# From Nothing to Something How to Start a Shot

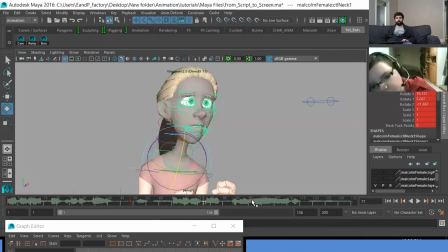57:46 So I'll grab the neck controller and make sure that when she's over here, I'm not now creating a straight up and down shape. I'd like something a little bit more like that.
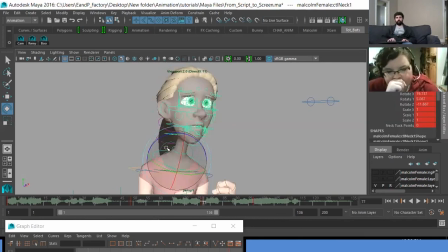Which then I think feels a little bit more as if the head's doing most of the work instead of the whole body moving at once. And there's a tendency to pose something out where you're just moving in a really stiff way,
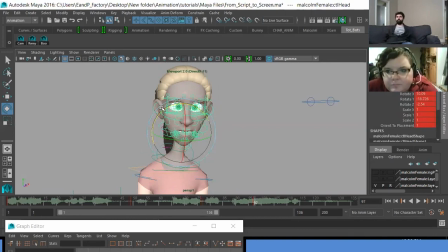58:21 whereas I just want a subtle, you know, kind of head movement. And the neck's not going to shift too much from where the previous pose was. So. Okay, let's check this, and then I'll go in and I'll do the face.
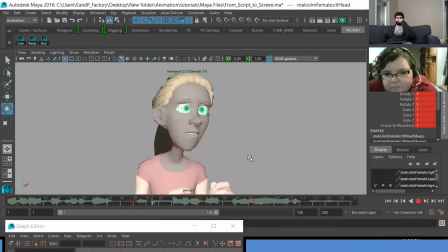58:36 Never asked for it to be this way. I never asked to be made.
Yeah, I think that's it. And I don't want to bury the eyes too much. And when I say bury the eyes,
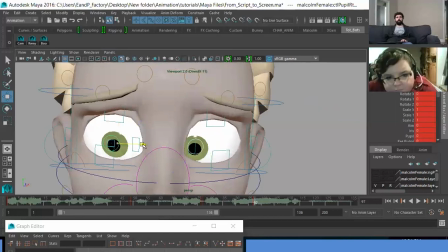58:55 I mean I don't want to have the pupil or iris too close to the edges.
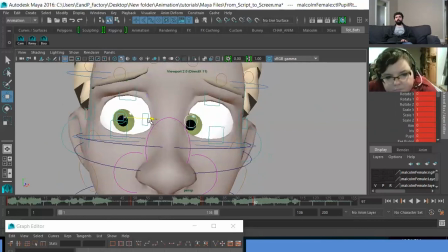59:01 I would say you would never want more than 75% of the eye obscured.
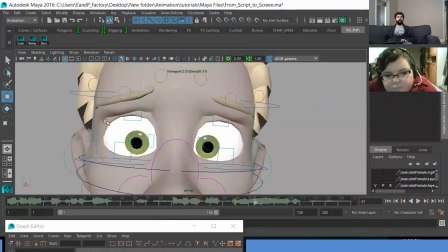59:06 So I'm going to leave a little bit of white here. And I'm going to bring these down.
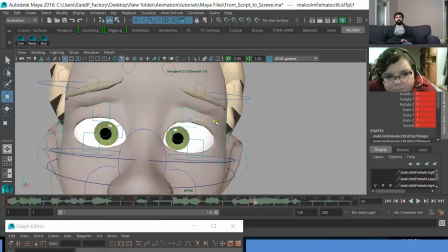So this rig doesn't have as much fine control over the the eyes as I'd like.
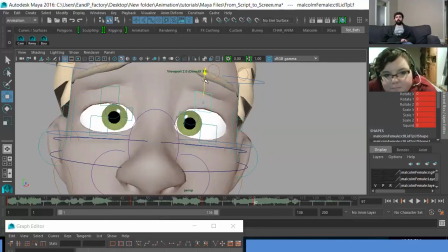59:32 I'm not able to affect the brow fat as much as you would be on, say, like a feature rig.
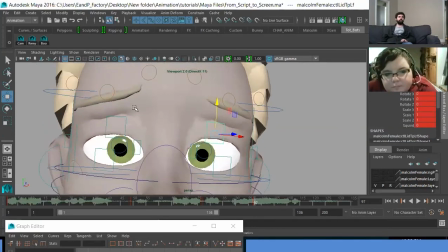59:39 But that's okay. That's quite all right. There's nothing you can do about that.
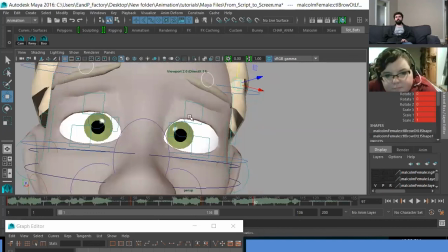59:46 And you never want to leave what's called an eye shelf here. There's too much of a gap.
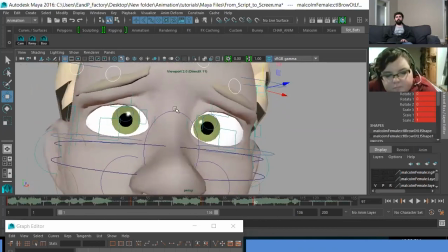59:54 Anatomically, it doesn't. It's not correct.
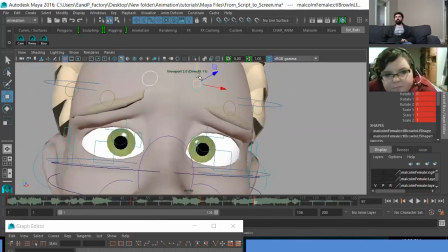59:58 Mm.
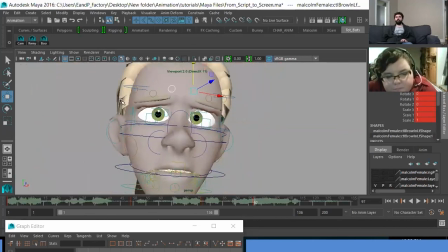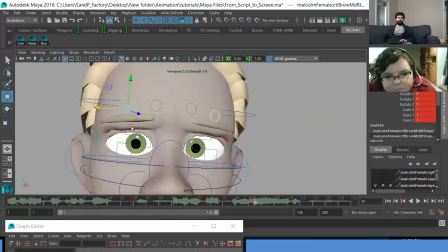60:09 Now this is a bit too much. And I was always taught you want to go with sort of three graphic shapes when you make your
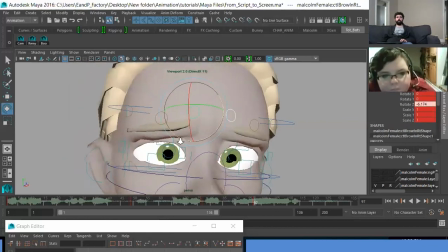60:24 brows, so that there's almost like a distinction. Again, we can draw over top of this.
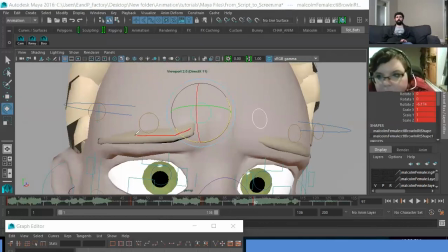60:31 So 1, 2, 3, right? Three graphic shapes is kind of a good rule of thumb. All credit to Mike Safanoff on that one. That's where I learned that.
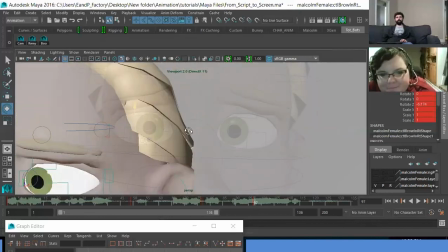60:48 I'd be lost without him. Bring these up.
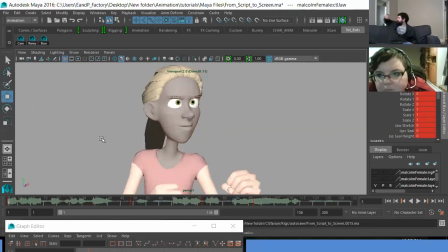60:57 So, like I said, it's like we picked 3 poses initially because we broke the whole thing down into basically 3 emotional beats. So we picked 3 poses to match with our 3 emotional beats.
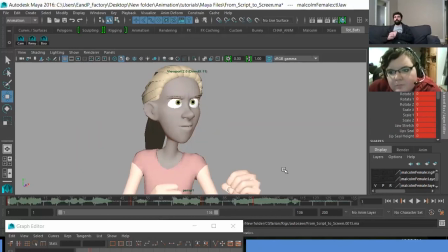61:17 We filmed a little bit of reference. We didn't commit it to film, but by way of recording this, it's there. We didn't open it up and bring it into Maya. We just remembered what we were trying to do, which then allowed for a 4th
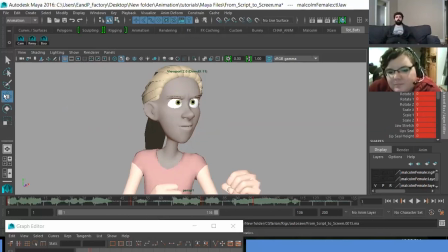61:35 improvised pose, which I think works better with the tone of the piece. So if you were to look at this, I would say we've blocked it. We've definitely put in poses.